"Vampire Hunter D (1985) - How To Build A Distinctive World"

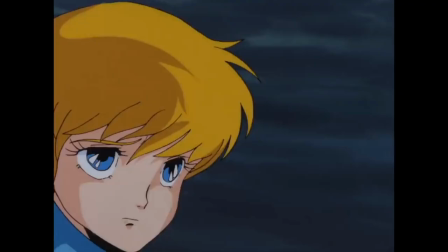[0:14]
Toyo Ishida's adaptation of Vampire Hunter D is a feature-length anime film based on the series of novels written by Hideyuki Kikuchi,
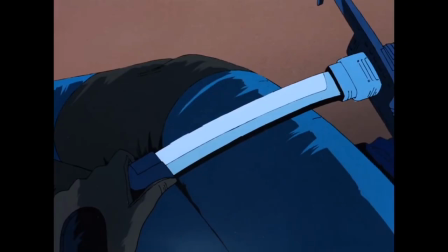[0:23]
centring on the titular D, a dampier, half-vampire, half-human, who serves the role of that like a bounty hunter,
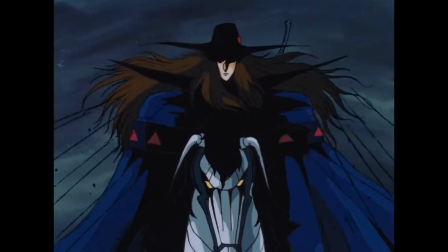[0:30]
a hunter for hire, not dissimilar to a vampiric samurai.
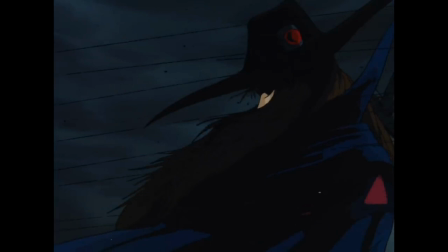[0:34]
The initial impression his character gives is one of intimidation and mystery, wearing a long cape, all in black,
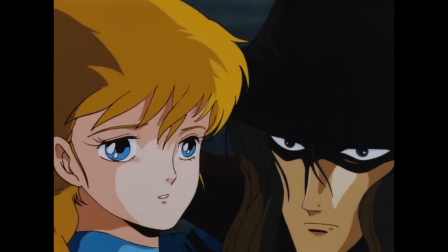[0:40]
and a hat which covers his face, making him a somewhat enigmatic character, However, when Dee,
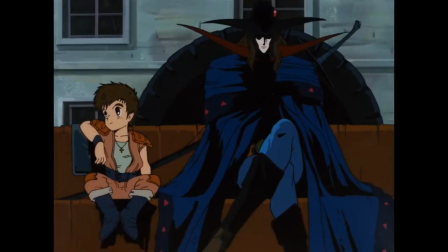[0:46]
by the young Doris, an independent farmhand wrangler living with her younger brother,
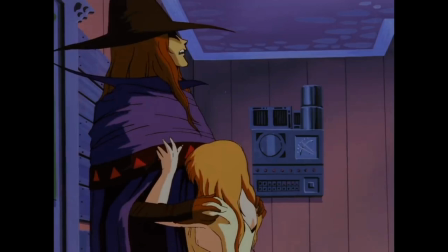[0:50]
is requested to kill the vampire who bit her, Dee is gradually revealed to be a character with a sense of empathy,
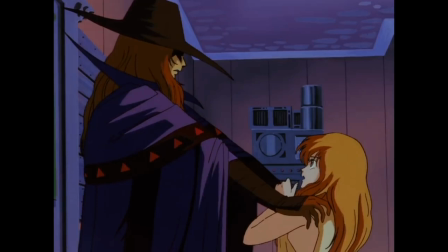[0:56]
compassion, and protectiveness that makes him a surprisingly warmer character than the initial impression of him gave.
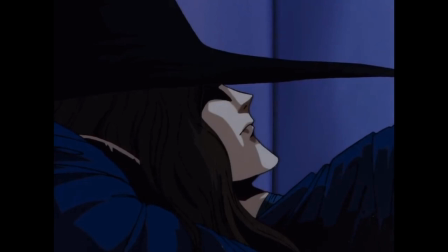[1:03]
Being a Dampier, Dee is the epitome of vampiric stereotyping while also embracing what it means to be human, therefore challenging such stereotyping.
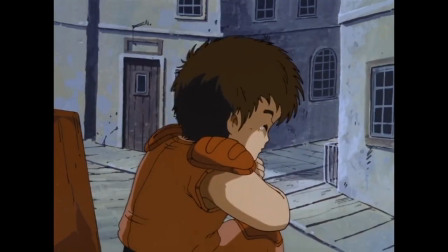[1:12]
Long fangs and fully dressed in black, complemented by Dee's sense of responsibility and compassion,
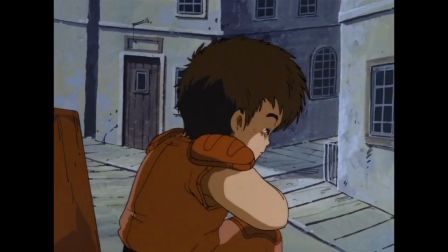[1:17]
makes him an engaging fusion of traditional gothic horror and relatable humanity.
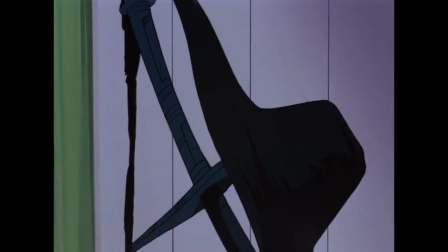[1:22]
His character has the strengths of vampirism and humanity, making him a powerful opponent and an easily appealing protagonist.
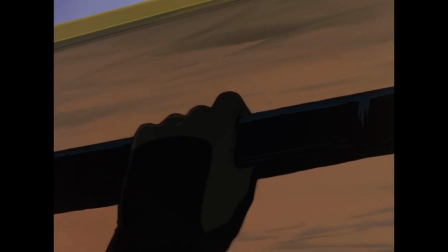[1:29]
Even at times when Dee is cold, revealing very little about himself,
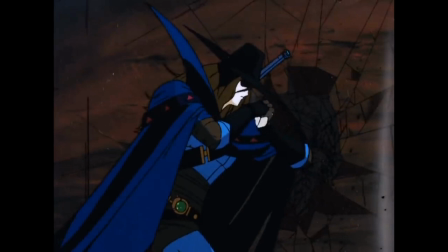[1:33]
he is not a character willing to reveal too much of his origins outside of vague implications and suggestions.
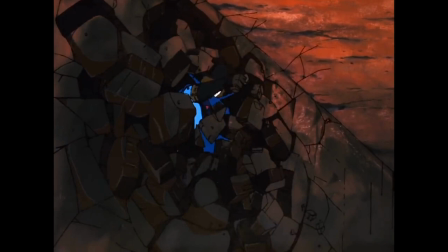[1:38]
He still manages to remain likeable as he aims to protect those in need.
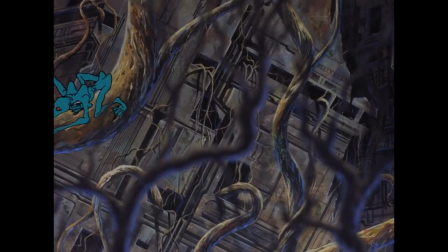[1:43]
Vampire Hunter D is primarily a gothic inspired action-adventure, but elements of science fiction and the western genre are also apparent.
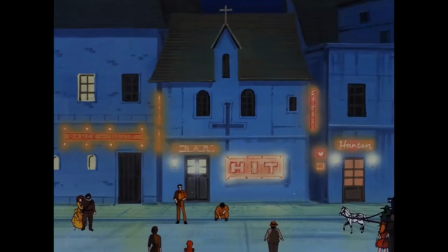[1:51]
D rides a cyborg stallion. Technology such as neon signs exists in a world that feels ancient and desolate,
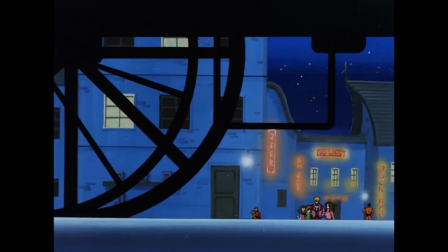[1:58]
implying that aspects of technology have survived from some kind of pre-desolation world.
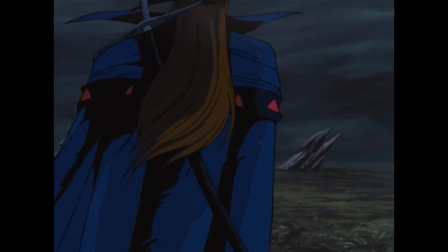[2:03]
Dee also serves as a hunter for hire, like that of a bounty hunter often depicted within the Western genre.
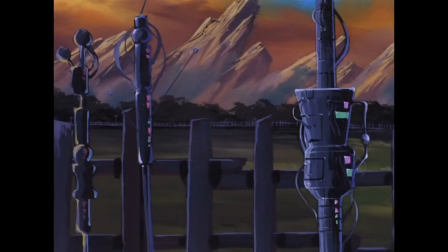[2:09]
Vampire hunter Dee is a celebration of genre tropes, fusing unlikely mixtures and creating something wholly distinctive to its own exciting worldbuilding.
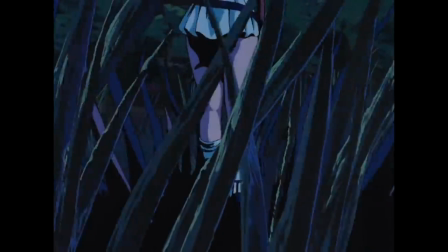[2:18]
The character of Doris, a young woman who requests the help of Dee, is also a fascinating one.
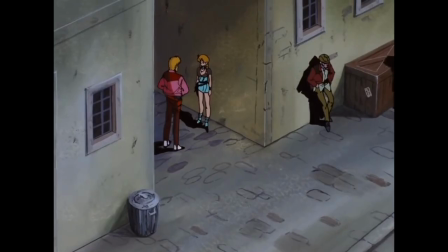[2:23]
Although her costume is revealing, typical of anime produced at this time, her personality is independent and strong-willed.
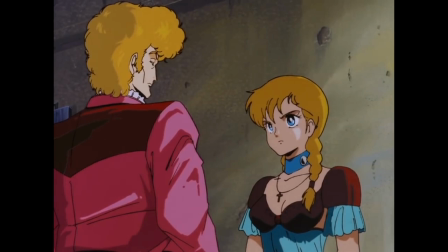[2:30]
Even when she is a target of harassment, she demands that things are undergone on her own terms.
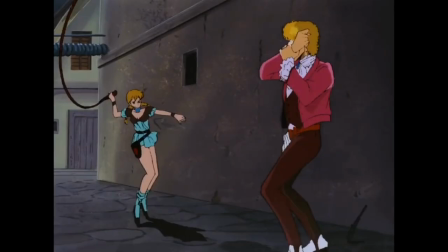[2:35]
From a jealous, spoilt man who threatens to reveal that Doris was bitten by a vampire, to the whole town, resulting in Doris cracking her whip and easily flooring him,
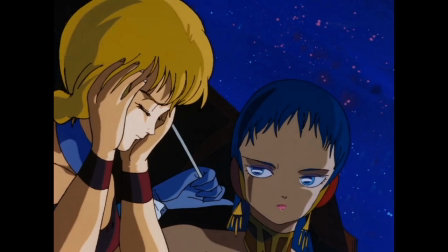[2:44]
to Doris demanding that she just be murdered to avoid being turned into a vampire and marrying a vampire noble,
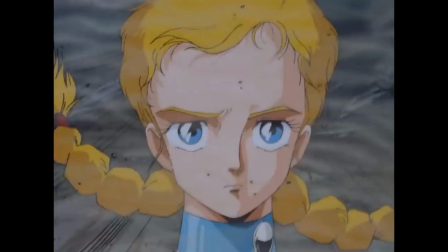[2:50]
she is a character who is certainly determined and adamant on getting what she needs.
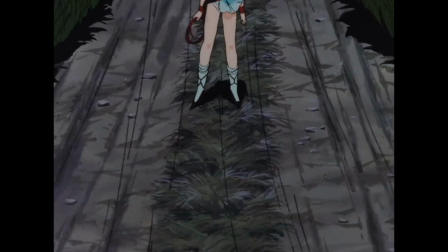[2:55]
She is an admirable character, a somewhat feminist representation, who demonstrates a strong sense of skill in defending herself,
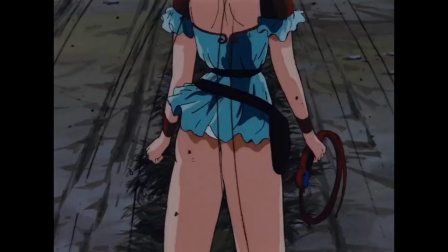[3:03]
only limited by the fact that she is a mere human, risking her life against vampiric forces of malevolence.
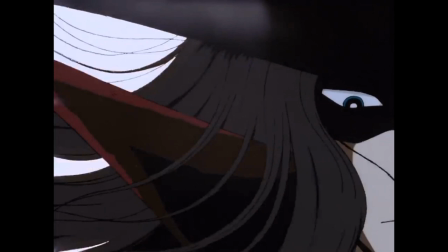[3:09]
Through the medium of animation, Vampire Hunter D achieves impossible spectacles,
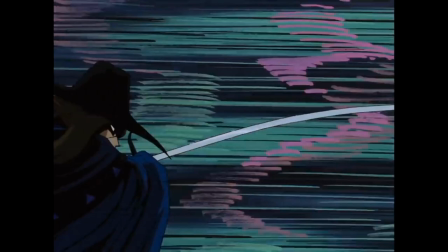[3:14]
from leaps mid-flight to so high that the moon is used in the background to scale the jump,
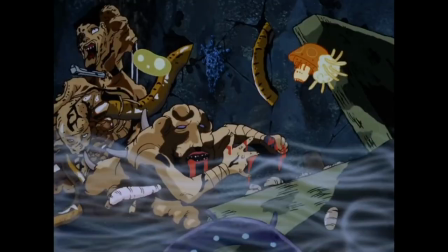[3:18]
and showers of blood after piercings made by incredibly lengthy blades to fantastically unthinkable beasts and monsters that fill the world.
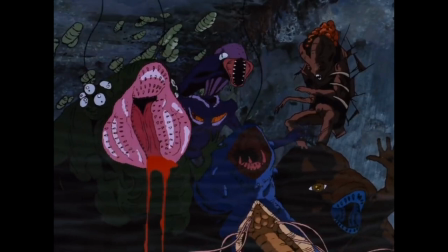[3:27]
Many of these spectacles are beautifully animated,
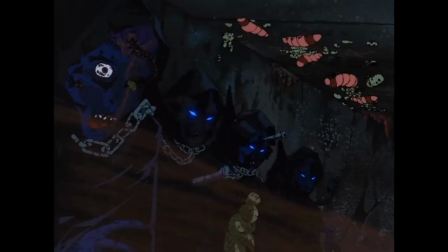[3:30]
making it incredibly effortless to develop an appreciation for this film's heightened, extravagant displays of violence and horror.
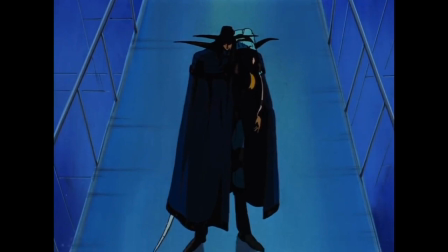[3:37]
Some aspects of violence may be similar to those seen in other anime productions, and even classic samurai films,
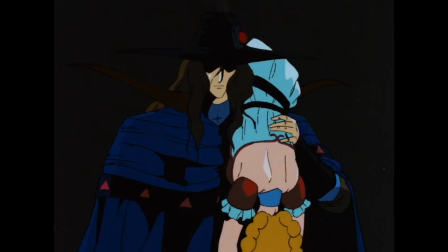[3:44]
such as a single sword slice through an enemy, leaving them to split in half, due to how clean such a cut can be.
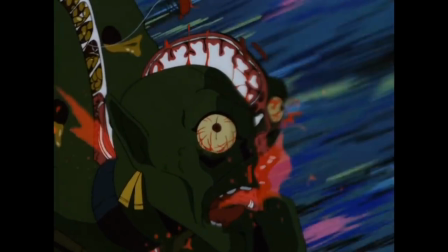[3:50]
Although this scene of extravagant violence may be reminiscent of scenes of violence in earlier films, it is no less impressive within Vampire Hunter D. Violence aside,
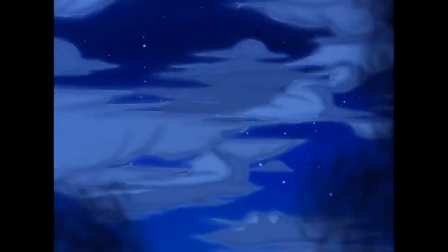[3:59]
Vampire Hunter D also offers other exciting animated sequences that demonstrates how impressive the film is visually.
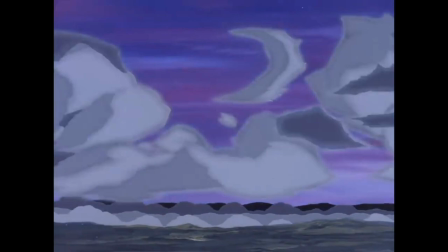[4:06]
An animated example of a time-lapse zooming days, likely weeks and months ahead, as a castle falls into a gorge.
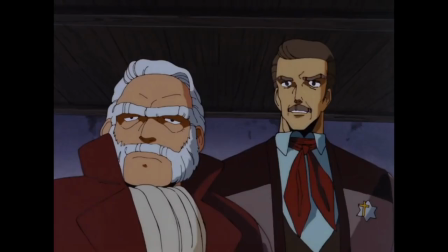[4:13]
Scenes of recollection flash behind a character who delivers exposition that would otherwise just simply be a single character talking at the audience.